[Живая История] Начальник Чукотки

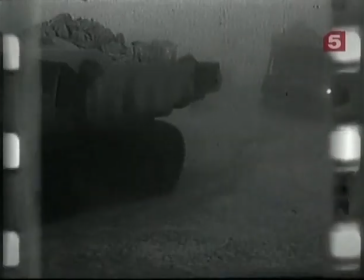12:56 На высокогорном плато дольше держался снег, а постоянные ветры создавали иллюзию арктического пространства.
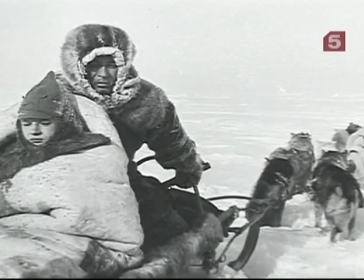13:04 Туда и привезли не только собранный на Чукотке реквизит, но и собак, рабочих и даже бригаду настоящих чукчей.
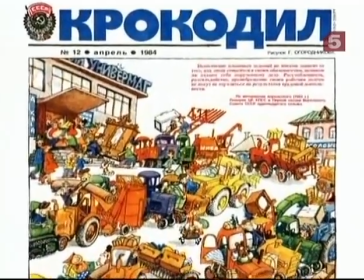13:12 На нас посыпались упреки, и даже мы попали в журнал «Крокодил», который издевался над тем, что, видите ли, самолетами возят собак. Вот до чего дошли наглые кинематографисты, которые таким образом бездумно расходуют государственные деньги. Сама плато «Росовом Чоре» находится достаточно высоко, а в низине тайга. И вот зимняя тайга была очень похожа вообще на лед с торосами.
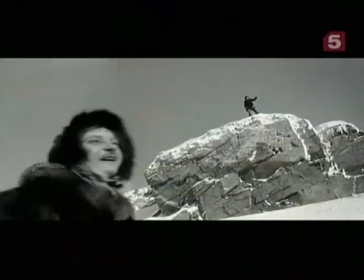13:43 И поэтому, если смотреть вот так вот внимательно на эту натуру, есть ощущение того, что вот за нашим
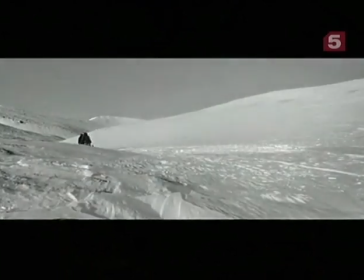13:51 домом, за нашим местом, значит, основным съемочным местом, дальше начинается море.
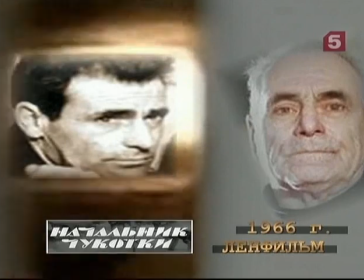13:57 Эдуард Разовский родился в 1926 году.
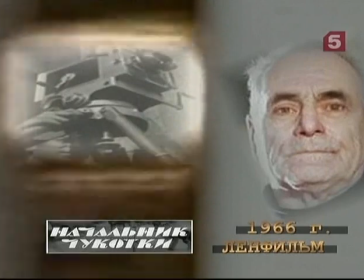14:01 Профессор, заведующий кафедрой киноискусства Санкт-Петербургского государственного университета кино и телевидения.
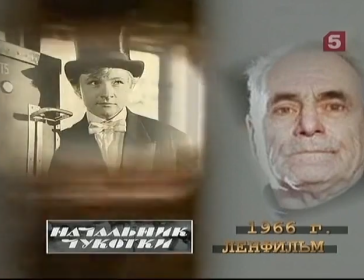14:08 Как оператор снял знаменитые фильмы «Человек-амфибия», «Начальник Чукотки», «Белое солнце пустыни», «Дон Сезар де Базан» и много других.
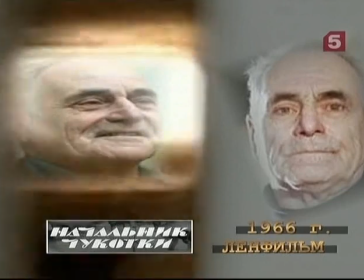14:17 Всего 78 картин. Эдуард Разовский освоил много профессий, начиная от грузчика и заканчивая строителем.
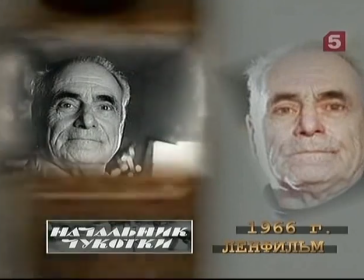14:25 Несколько лет назад собственную дачу построил своими руками. Оператор Разовский и режиссер Мельников – ровесники.
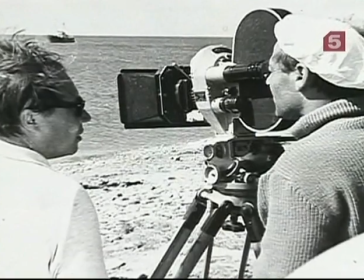14:33 Для обоих картина была стартом. Оба отдавались работе над дебютом без остатка.
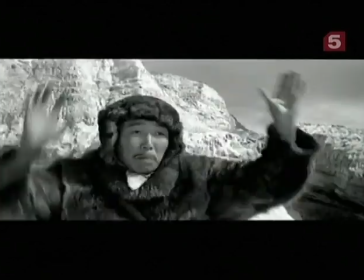14:39 После съемок на севере нужно было снимать на море. Причем у зрителя должно было остаться ощущение единства места действия.
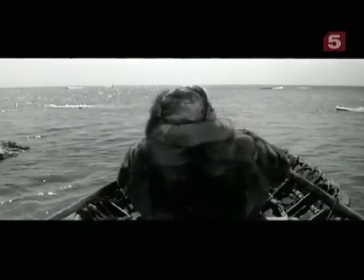14:47 А значит, ландшафт должен был визуально совпадать с севером.
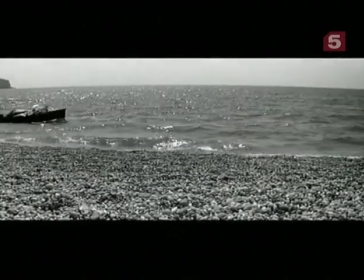14:51 Как ни странно, но море, которое походило на весеннюю Чукотку, нашли в зимнем Крыму под Судаком.
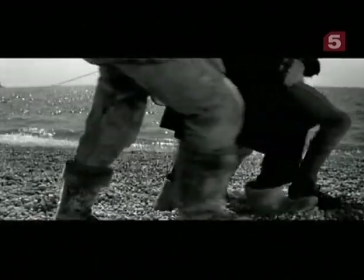14:59 Льдины сделали из парафина, берег засыпали опилками и солью, белой краской покрасили скалы.
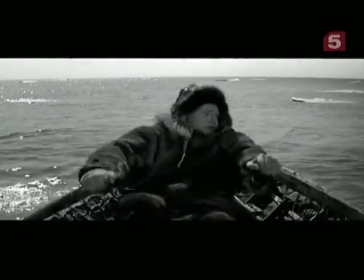15:06 В то время, когда оператор в окуляре камеры видел северную стужу, актеры изнывали от жары. Была такая 30-градусная, по-моему, жара. И Миша Кононов и Алексей Николаевич, одетые в кухлянки, значит, с голыми ногами, значит, которыми они бегали, значит, по песку, вообще обливаясь потом, значит, имитируя, значит, жуткий холод. Вообще, это, конечно, было очень смешно.
А тепло?
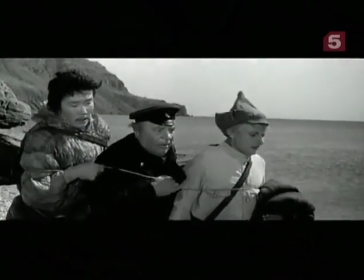15:38 Только что-то из наших никто не едет. И от товарища Зюкина ни слуха, ни духа.
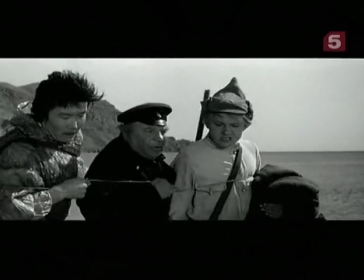15:43 Тому не может быть такой власти. Помолчите, арестованный. А я говорю, не может. Помолчите.
Разовский предложил снимать на черно-белую пленку.
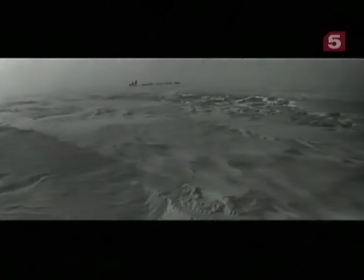15:50 Хотя в те годы кино почти полностью перешло на цветное изображение.
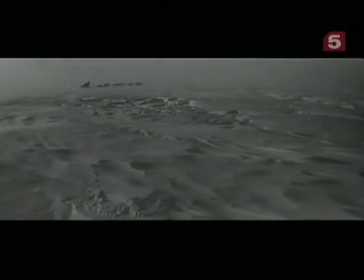15:55 Это решение было сознательным и к экономии не имело никакого отношения. Черно-белая пленка – это всегда знак чего-то большего на экране. Знак возможности вглядеться в свою собственную душу и самим авторам, и зрителю. Они боятся цвета, что он убьет ту глубину, которую они хотят выявить в этой картине. А глубина здесь рождается только через отстранение. По большому счету, через отстранение она всегда так или иначе рождается, потому что для того, чтобы вызреть как личность, ты должен посмотреть на мир и, главное, на самого себя со стороны и в ошибках своих винить в первую очередь не мир,
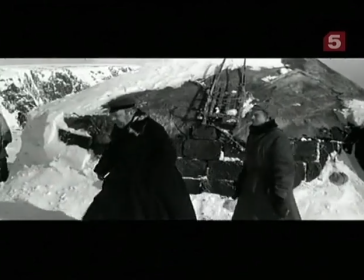16:34 а самого себя. Именно черно-белая пленка и множество достоверных деталей в кадре создавали иллюзию того,
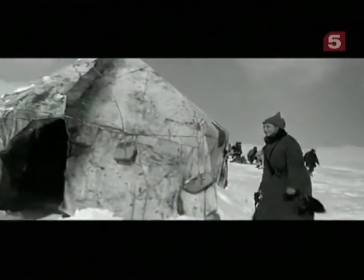16:43 что все события в фильме реальны и даже документальны.
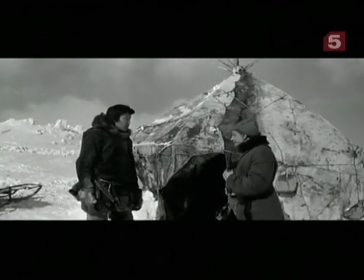16:48 Ты? Я? Интернационал! Вакутагин.
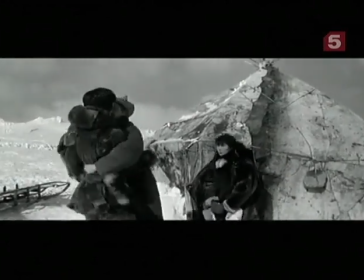16:54 Свобода! Свобода, товарищ Вакутагин! Свобода!
Очень точное попадание – это дух времени. Понимаете, люди мечтали о будущем, как изменится страна к лучшему.